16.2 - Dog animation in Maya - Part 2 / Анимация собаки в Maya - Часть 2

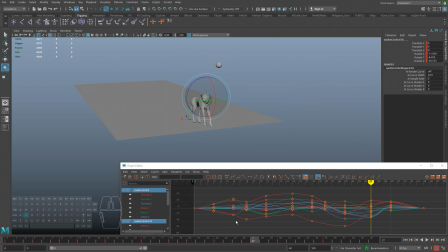2501s
И мне не очень нравится, как она резко очень опускает голову вниз.
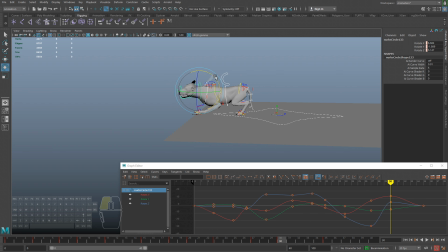2514s
Все же, как ни крути, она продолжает хотеть поймать этот мяч. Не знаю, поймала она его или не поймала. Сейчас пока непонятно. Вот, но до самого своего приземление, я думаю, она будет им озабочена,
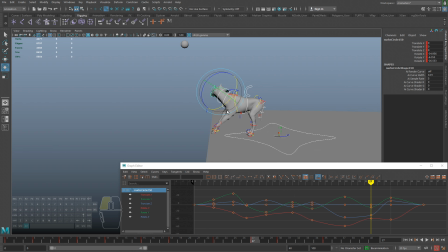2535s
будет на него смотреть, насколько это возможно, конечно.
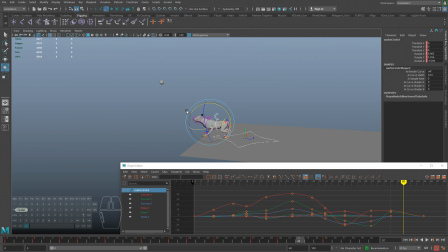2553s
Вот, и теперь уже, когда она приземлилась, ну, здесь можно сделать так, чтобы у нее голова сработала вниз. Как-нибудь вот так. Ну и тело здесь тоже проседает вместе
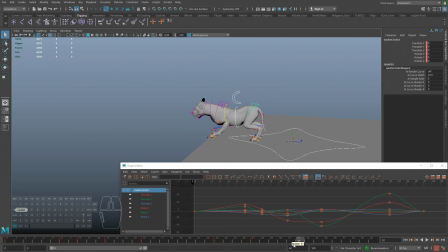2573s
с центральным контролом. Кстати, тут ключи на нем не были проставлены. Похоже, что я не везде их проставил, я только на шею проставил. Давайте везде проставим.
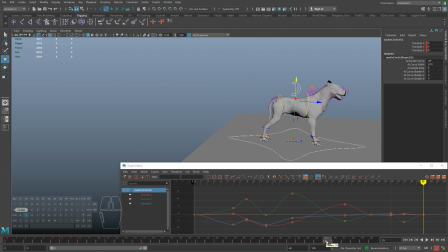2592s
Я вам сразу могу сказать, что слишком быстрая у нее выход из прыжка. Нужно удлинять, количество кадров увеличивать, замедлять собаку при этом.
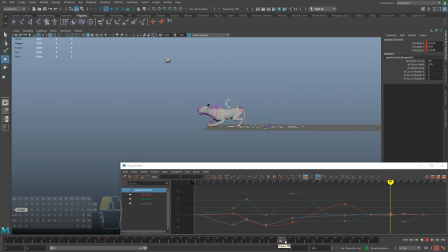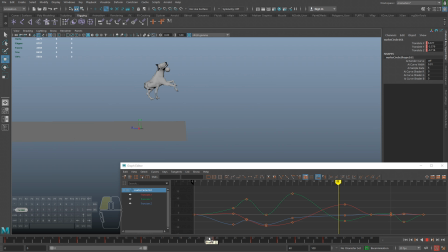Давайте сделаем, чтобы лучше было видно, что там вообще она, ну что она хочет делать. Давайте челюсти проанимируем. Не обязательно по ключевым кадрам.
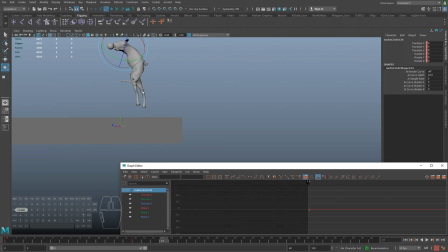2641s
Вот, например, где-то здесь она уже будет готова напасть на мяч.
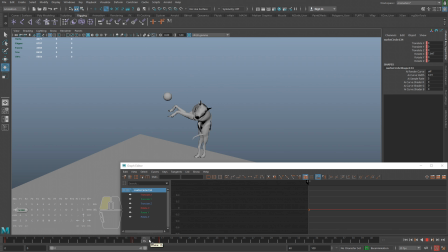2648s
И, кстати, можем, по идее, можем, конечно, сделать, что она его и поймает. Потому что мяч на самом деле сквозь нее пролетает. То есть, по-хорошему, она вот как раз его практически поймала. То есть в 18 кадре уже можно сделать, что мяч у нее во рту. В принципе, я думаю, может мы это и сделаем.
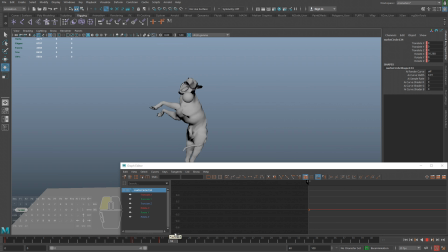2666s
Но мяч немножко собьет ее, не то чтобы траекторию, но мяч немножко сделает по голове удар, да, и собака в таком случае, она немножко нужно будет дорабатывать анимацию,
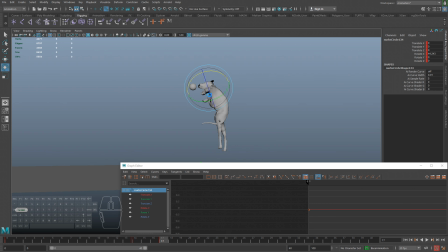2682s
чтобы ну, было ощущение, что мяч остановился во рту. Вот, а здесь, например, уже сделаем закрывание.
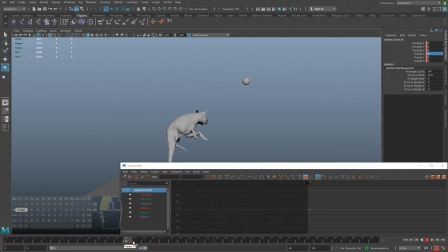Ну, спереди не очень красиво выглядит.
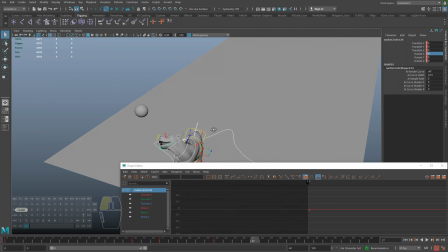2723s
Странно получается, что она постоянно в одну сторону смотрит.
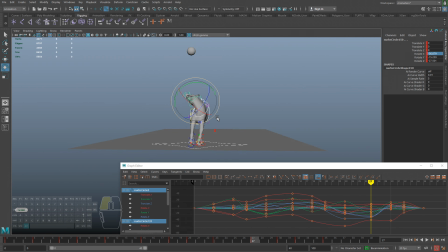2730s
Поэтому давайте смотреть, как мы это можем разнообразить.
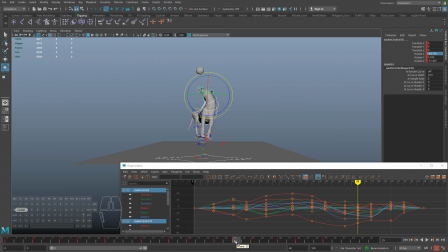2738s
То есть, возможно, пусть в 25-м еще же кадре она и смотрит туда, ну, например, в 27-м пусть уже пытается начинать выходить из своего состояния.
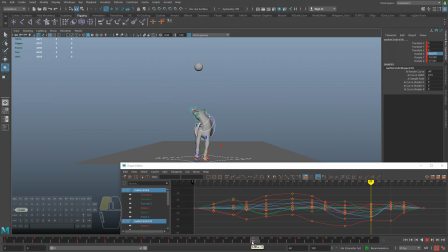2755s
Наверное, даже в 20, наверное, даже уже раньше пусть она с этого состояния выходит, потому что она здесь уже как бы давно находится. То есть желательно вот такие напряженные ситуации не создавать, как будто вот она там растяжку в спортзале делает.
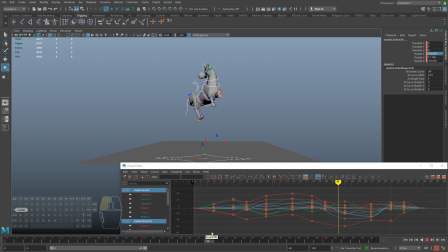2771s
То есть это движение довольно гибкое, и поэтому получается, если она уже вот так вот выгнулась за мячом, то вот в этом месте она уже, по идее, должна начать пойти расслабляться.
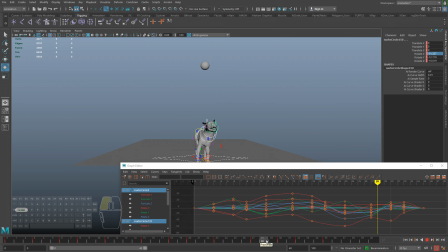Вот, немножко я подкрутил, и теперь нету этого зажатого движения. Даже уже покрасивее смотрится.
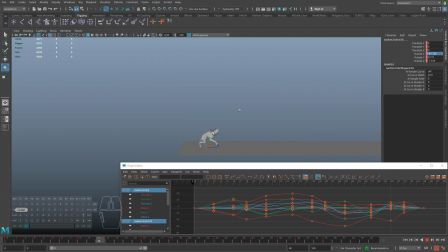2811s
Ну, лапы вы сами видите, мы с лапами ничего не делали. И давайте сейчас еще полюбуемся, что тут получается.
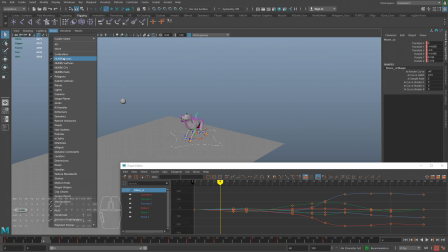2828s
С разных сторон смотрю. Главное, чтобы с разных сторон выглядело все красиво.
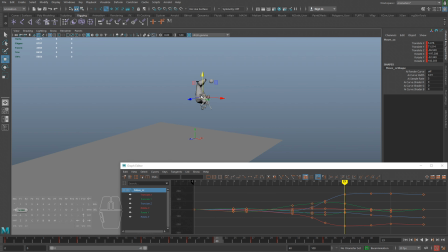2838s
Ну, сейчас немножко странно вот отсюда выглядит. Я ее немножко прямо вот так вот возьму, просто сдвину в бок. Ну, потому что мне как-то не нравится, что она как по своеобразной траектории здесь летит.
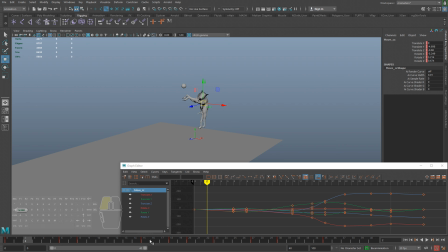2854s
Ну, а здесь попробуем сдвинуть ее сюда, посмотрим. Опять же, это так, это я пробую, смотрю, что из этого получится.
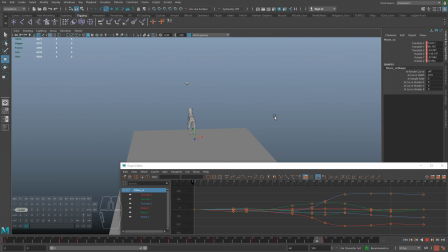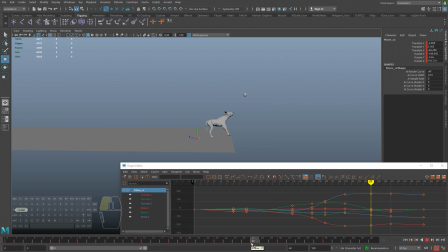Кстати, хоть мы сейчас и не делаем здесь в конце детализацию, но вот
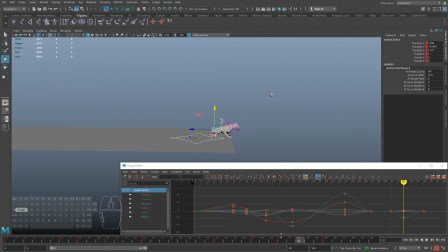2910s
можно проседание таза сделать в конце. Это потом тоже мы задетализируем. И она будет довольно красиво это все делать.
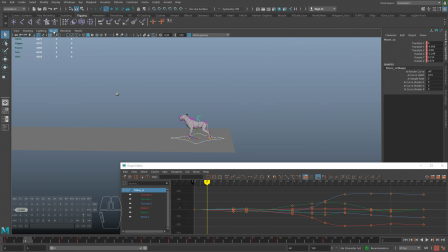2930s
Так, я еще раз хочу пройтись по всем сторонам. Я там кое-что подправил, но оно все равно еще не очень выглядит. То есть у нее есть какое-то вот странное отклонение. Может, вот так немножко стоит.
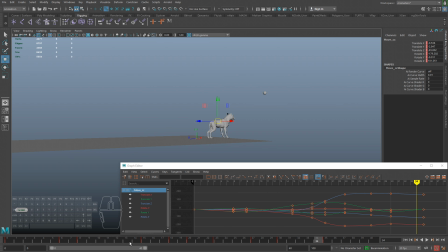То есть получается, вот она здесь летит вправо, здесь не летит. И здесь продолжает лететь.
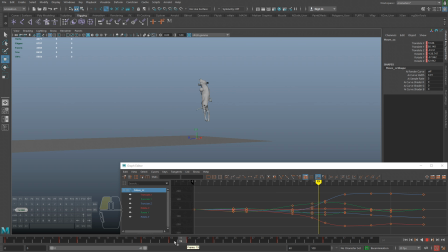2965s
Попробуем немножко сейчас сделать так. Ну, это я понимаю, из-за чего произошло. Я правил тогда вперед-назад движение, когда вам показывал, что из-за крутящего момента может,
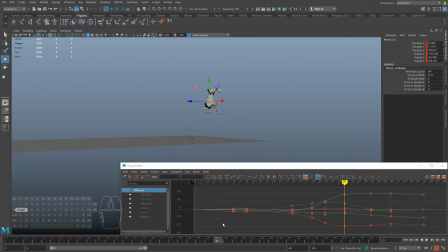2980s
ну, немножко смещаться само тело по скорости.